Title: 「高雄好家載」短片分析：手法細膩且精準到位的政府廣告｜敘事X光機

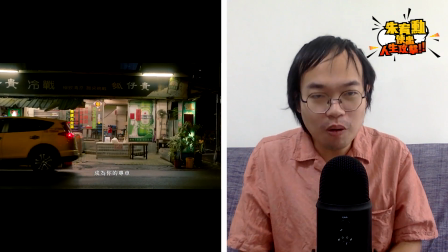不但没有陪着女儿玩而且还是一个人忧郁的望着门外这就代表老板正在烦恼的接下来的生计
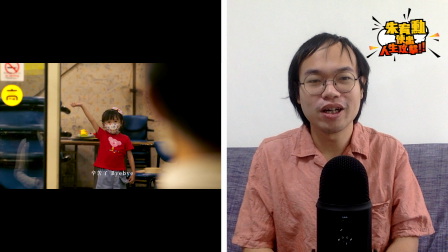没有心情跟女儿玩三秒之内资讯非常非常丰富而且老板望着门外的姿态又顺理成章的
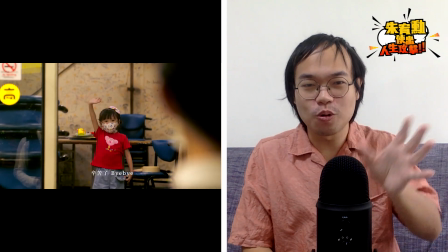把我们的视线带到外面的第三组人
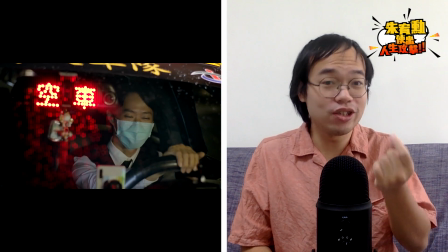第三组受到疫情影响的人是计程车司机首先是因为疫情空无一人的街道接着换个镜头
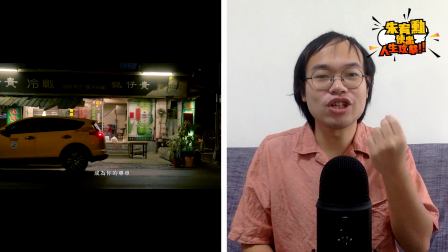让我们看到忧郁的司机以及空车的灯号这当然点名计程车司机载不到客人的困境
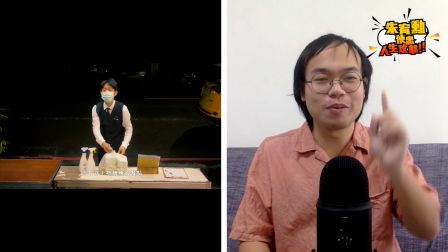另外这里有个小伏笔请你注意空车下方的小吊式后面我们会再看到一次这一段结束之后
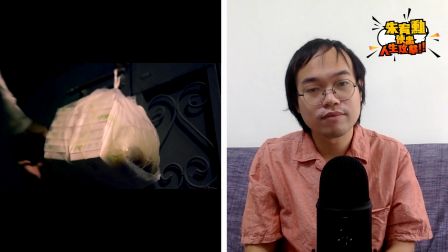本片的基本人物全速到齐编导只花了19秒非常精简而且你可以看一下大概就在三分之一左右的位置
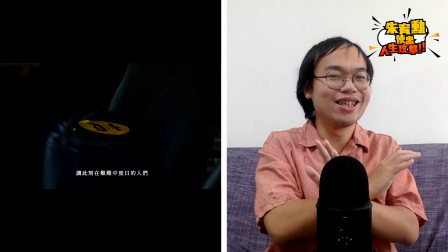我们把所有的人物细节都已经拢好了接下来就要看人物之间彼此交织的关系了而这时旁白出现了
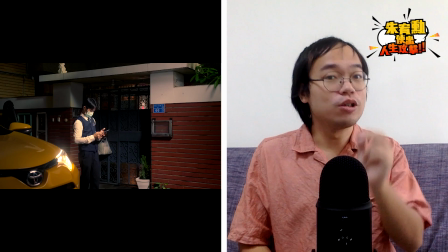我们仍然可以互相帮助这句话就是预告了接下来故事的发展转折要准备启动了时间掐得非常非常准确
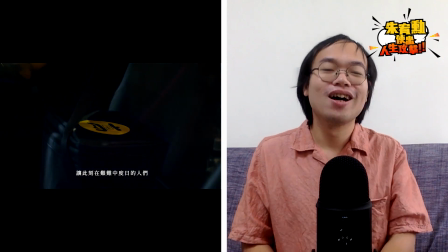妹妹让暂时没有客人上门的餐厅为你精心烹调一道料理
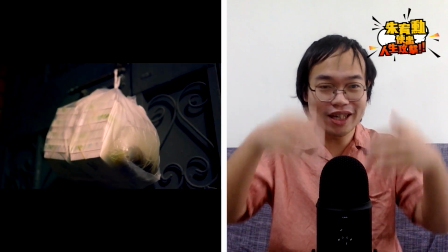一声叮热炒店老板看着手机这里编导选用了一句很不错的对白
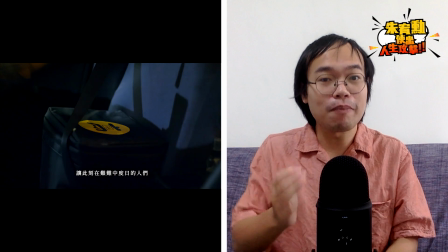是妹妹叫妈妈过来帮忙她不必说帮忙什么也不必说我接到订单了我们从她忽然解开的表情跟热气的动作
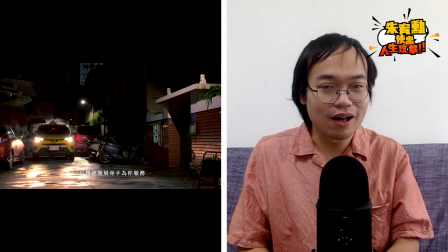就可以看出生意上门的兴奋之情而再一次旁白担任了买保险的功能
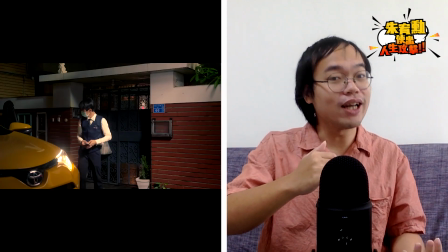确保观众知道发生了什么事但值得注意的是画面上呈现的是老板的视角旁白呈现的就是顾客的视角
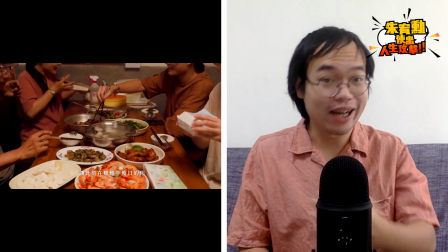两者的叙事观点是有点不一样的却交叠在一起他用这个方式来强化是你的订单让老板恢复了活力
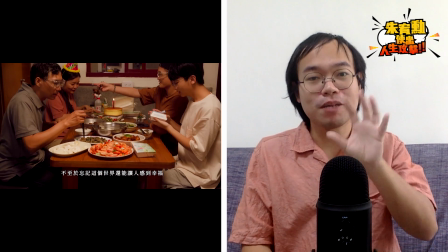这种温馨的感觉来鼓励大家下订
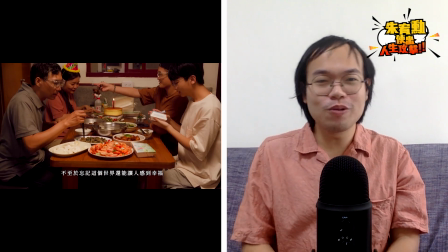同样的视角交叠手法也沿用到计程车司机的这条线他一样有一个表情疏解然后动作恢复活力的细节
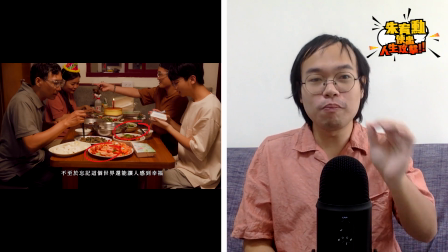可以说是上一幕的一个镜像而在这一幕的后半小女孩出来挥手除了小女孩很萌以外
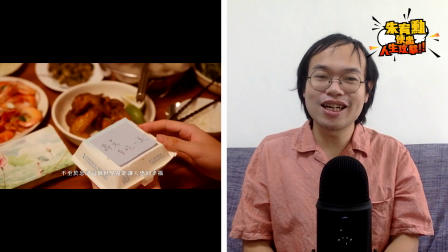连小女孩都出来挥手更可以强化全家都因此燃起希望的感觉
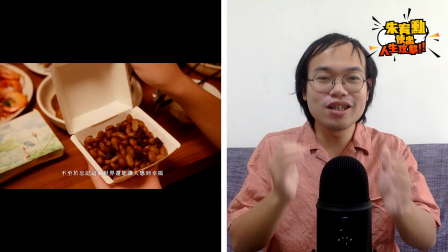请注意哦特写小女孩那一幕呢画面的左边也同时放大了
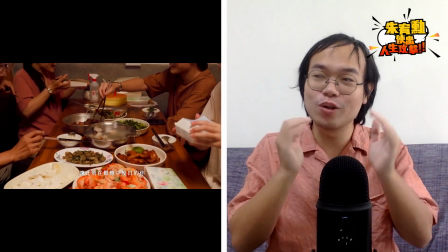店家门上贴的那个黄色的高字贴纸这显然是高雄好家再的logo而他希望让民众可以看到贴纸
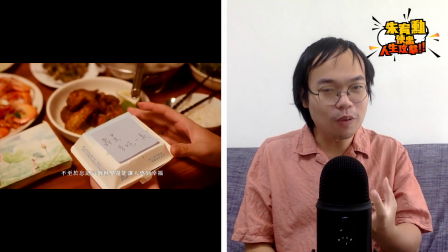就知道这是这个活动的合作店家同时热炒店是把餐点
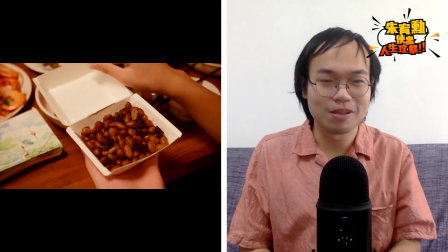放在店外的一張桌子上的因此計程車司機取餐的時候不會接觸到任何人這兩個細節很明顯
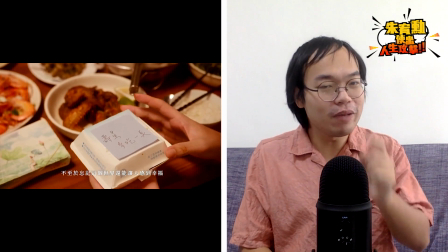就是我們最前面講的這是為了政令宣導而存在的
讓此刻在禁欄中度日的人們有機會視乘身手為你服務
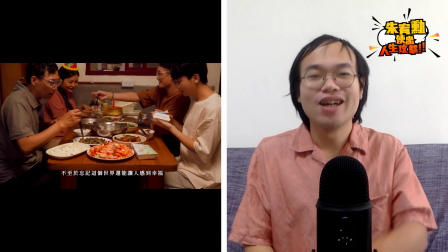讓此刻在接下來食物上了車但鏡頭卻只對準了食物的外包裝
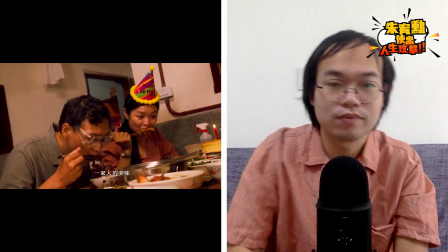沒有給你看車上的司機這三秒鐘可以讓這組編導做很多事了
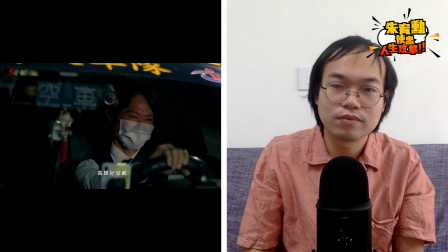我們前面已經證明過了他三秒可以拍超多资讯但这里却只有特写不动这等于是他们花了很大的篇幅
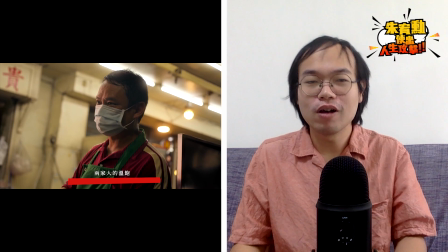要让各位观众记得就是这个logo跟他门上同一个logo
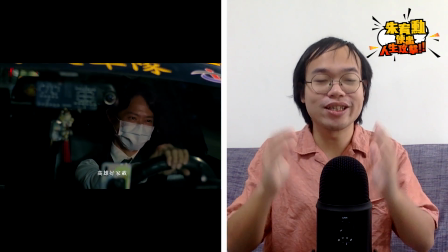你要认这个logo随后食物送到了家门司机下车把食物挂在门上
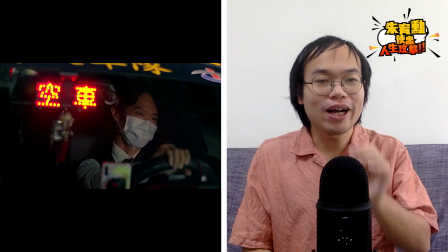采用手机通知顾客下来取餐这也是一个镇定宣导的细节全程贯彻了临接触而在这么严密的戒备之下
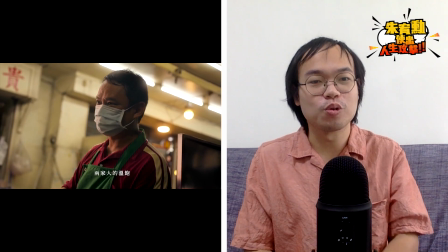旁白说的是让此刻在艰难中度日的人们有机会施展身手为你服务这句话我很喜欢
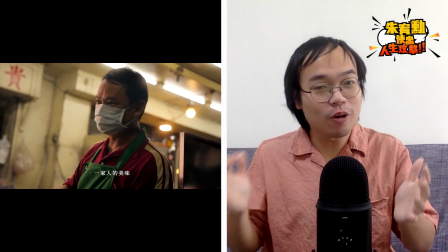它很精准的调节出一个不卑不亢的位置你的订餐是会帮到店家的但店家也不是纯粹等待你的施舍
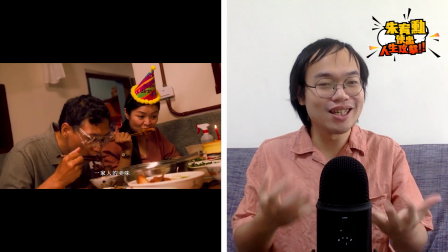你的帮助他们有他们的身手不会让你被亏待
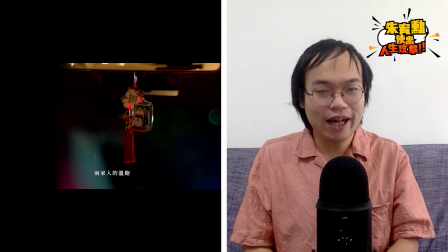接着
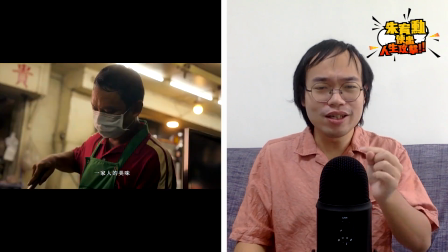透过跟上一句旁白对账的句子编导把画面过渡到顾客的家里让此刻在艰难中度日的你
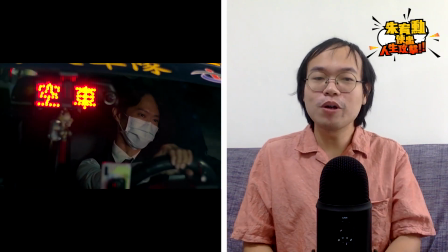不至于忘记这个世界还能让你感到幸福
原来订餐的是刚刚庆生的那个家庭这确实是一个需要世界